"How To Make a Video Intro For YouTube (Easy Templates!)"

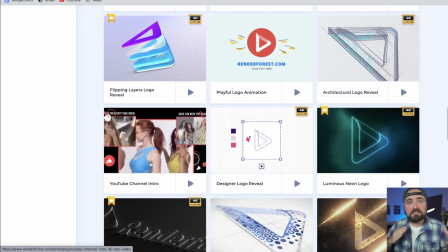But what's really cool, and you'll find this in a lot of the templates on here, when you click on them,
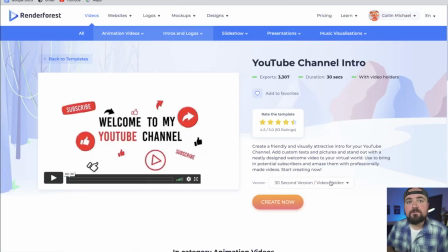you can actually change the version of these templates. So they have both 30-second and 15-second versions where you can have videos or photos on screen for this.
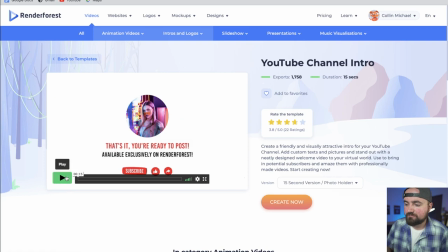So I'm gonna switch to the 15-second version where I can have the photos.
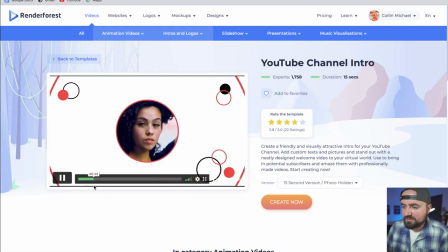And here, I'm just gonna play it just to see what this looks like. So I can have my profile picture there.
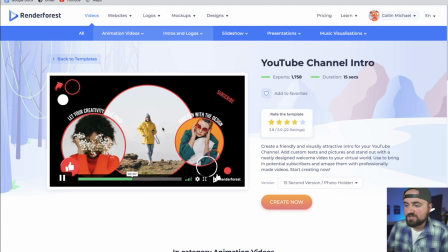I can show some images from my channel, which will be great.
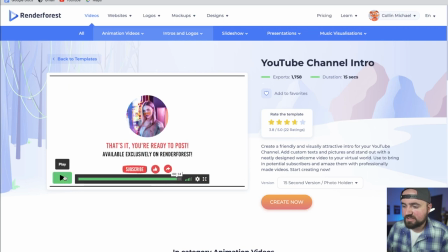And then it can flip back probably to my profile picture again. So let's click create now and let's make this template for our channel.
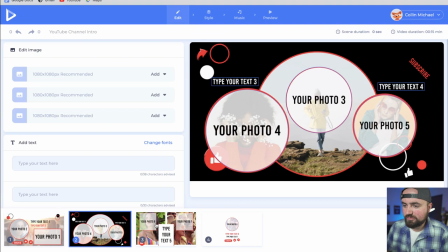Now you'll see for this, it separates it from one, and we got section two, section three, and then section four where we can add our photos.
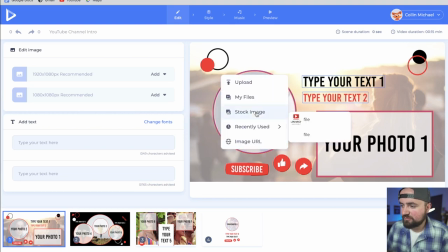So to start, we're gonna do this one here, your photo two, and I'm just gonna upload from my files.
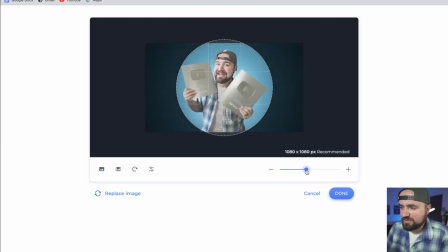All right, so added my first photo here, just gonna zoom in so I can crop in on it.
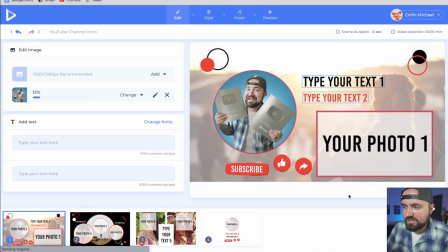There we go, awesome. We'll click done there. And then I can add my text here.
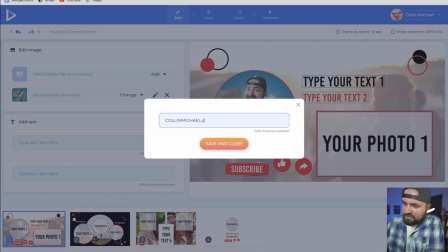So text number one, I'm going to add colinmichael.com right when people come to the channel.
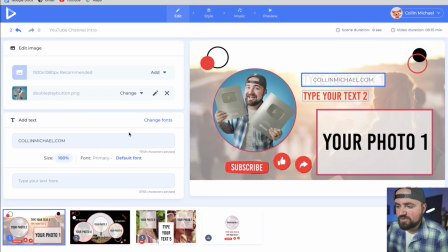And the other thing too with this is you don't have to add text here if you don't want to.
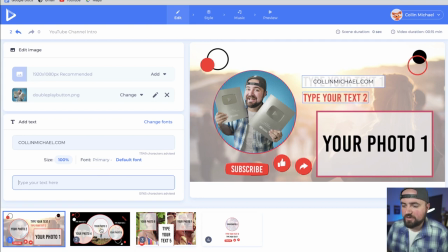So this will just show colinmichael.com and I can skip over that and go to the next section where I'll add my three photos and some text here.
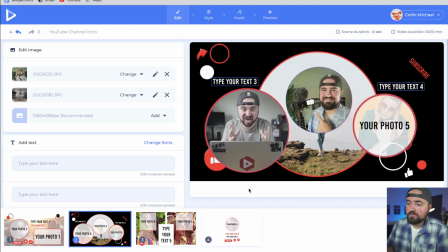And just for example's sake too, if you do run out of photos and you're like, I don't have any other photos I can really add here, you can always click add and do stock images as well.
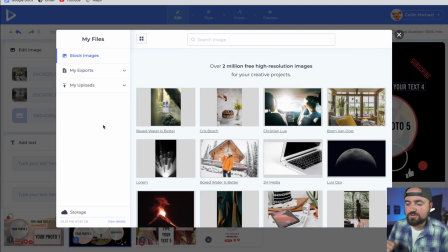So if I click this, I can go into Renderforest stock image. And since I'm a video editor, let me just type in video editing and I can search,
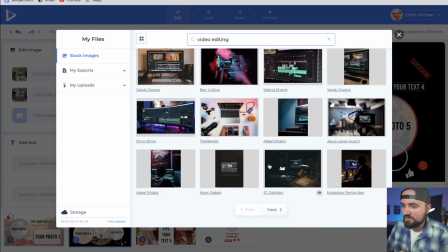and I've pulled up all of these stock photos that I can use. So I'll actually just click on this one here and insert that one in.
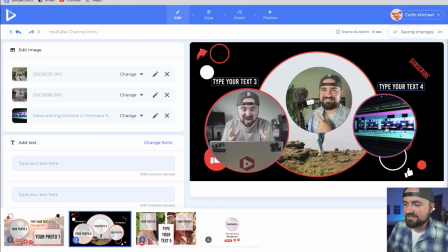There we go, done. And now I have some editing stuff on the side here, my computer, editing, camera. This will all work out just fine. So if you do run out of photos, those stock images are super useful. And then for my text, I'm gonna do learn to film. And then for this other one here, I'm gonna do video editing.
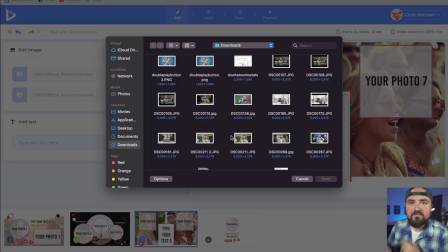I think that works a little bit better. On to the next section. And then kind of the next part of my value proposition is like grow your audience.
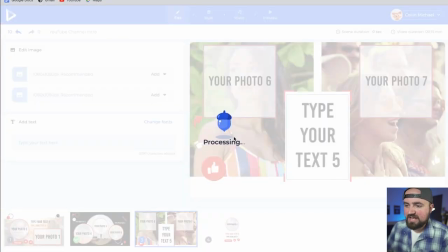So I'm gonna have one of those images as me holding my YouTube play buttons here.
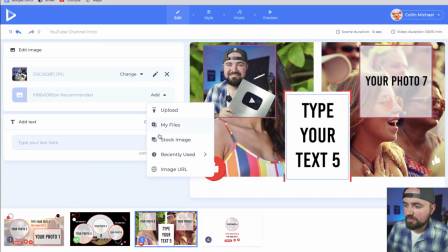And then for this other photo, I'm gonna find a stock image.
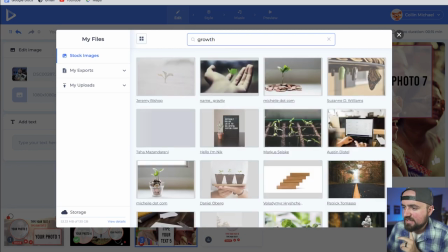And I'm gonna type something like growth and see if I can get a nice like growing picture here.
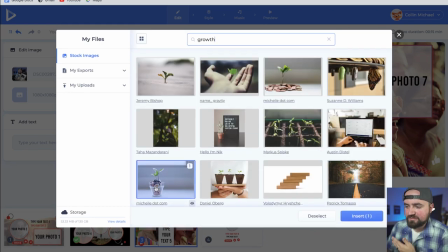And I kind of like this idea of growing with the coins here, because you know, we are talking about like growing your revenue as well.
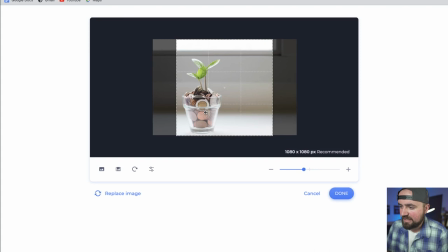So I'm gonna include that as a stock image. And again, I can crop in here and adjust this so it lines up perfectly.
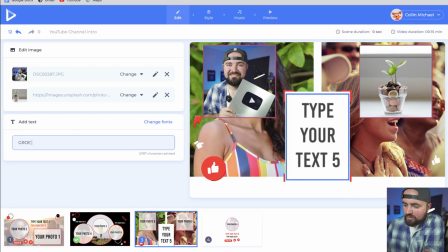There we go. I like that. And then I'll add grow your audience.
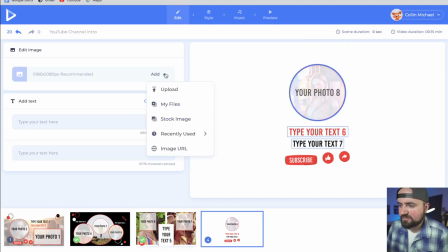And then for the last piece, we'll do our same photo of our profile picture here. There we go. And then we'll do Colin Michael, and then colinmichael.com again.
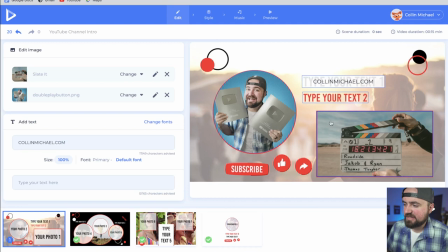And then I'm actually just gonna sneak back here and add this other stock image here, just cause it does communicate more filmmaking and video editing right out the gate when people see my intro.
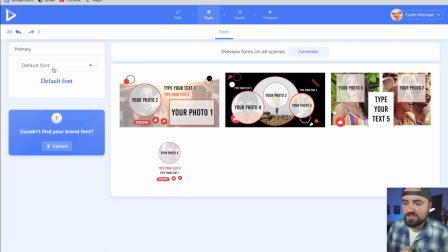I can continue on and style this further and change the fonts, but I'm gonna leave it as is.
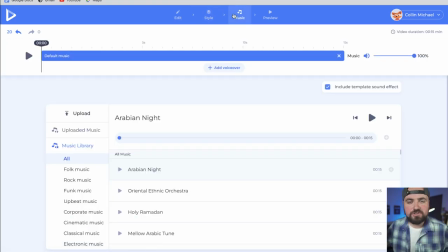Same with the music, just cause the music does kind of go with that intro.
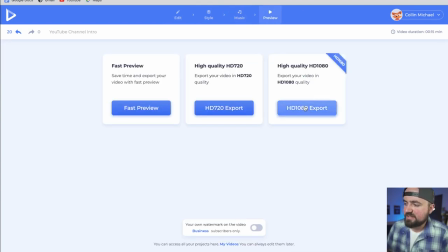And then in the preview section, we're gonna export at that 1080p and we will take a look at this intro.
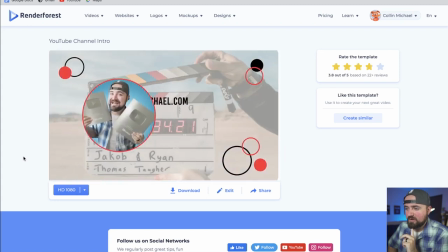All right, YouTube logo, poof, our picture. Ooh, I love that in the background, that is awesome.
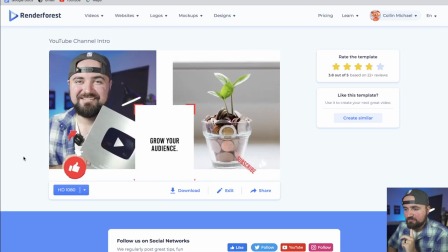Got the camera, the editing, learn to film, video editing, grow your audience.
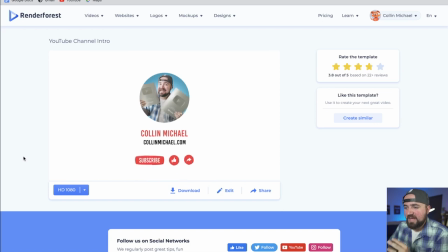Whew, that is solid.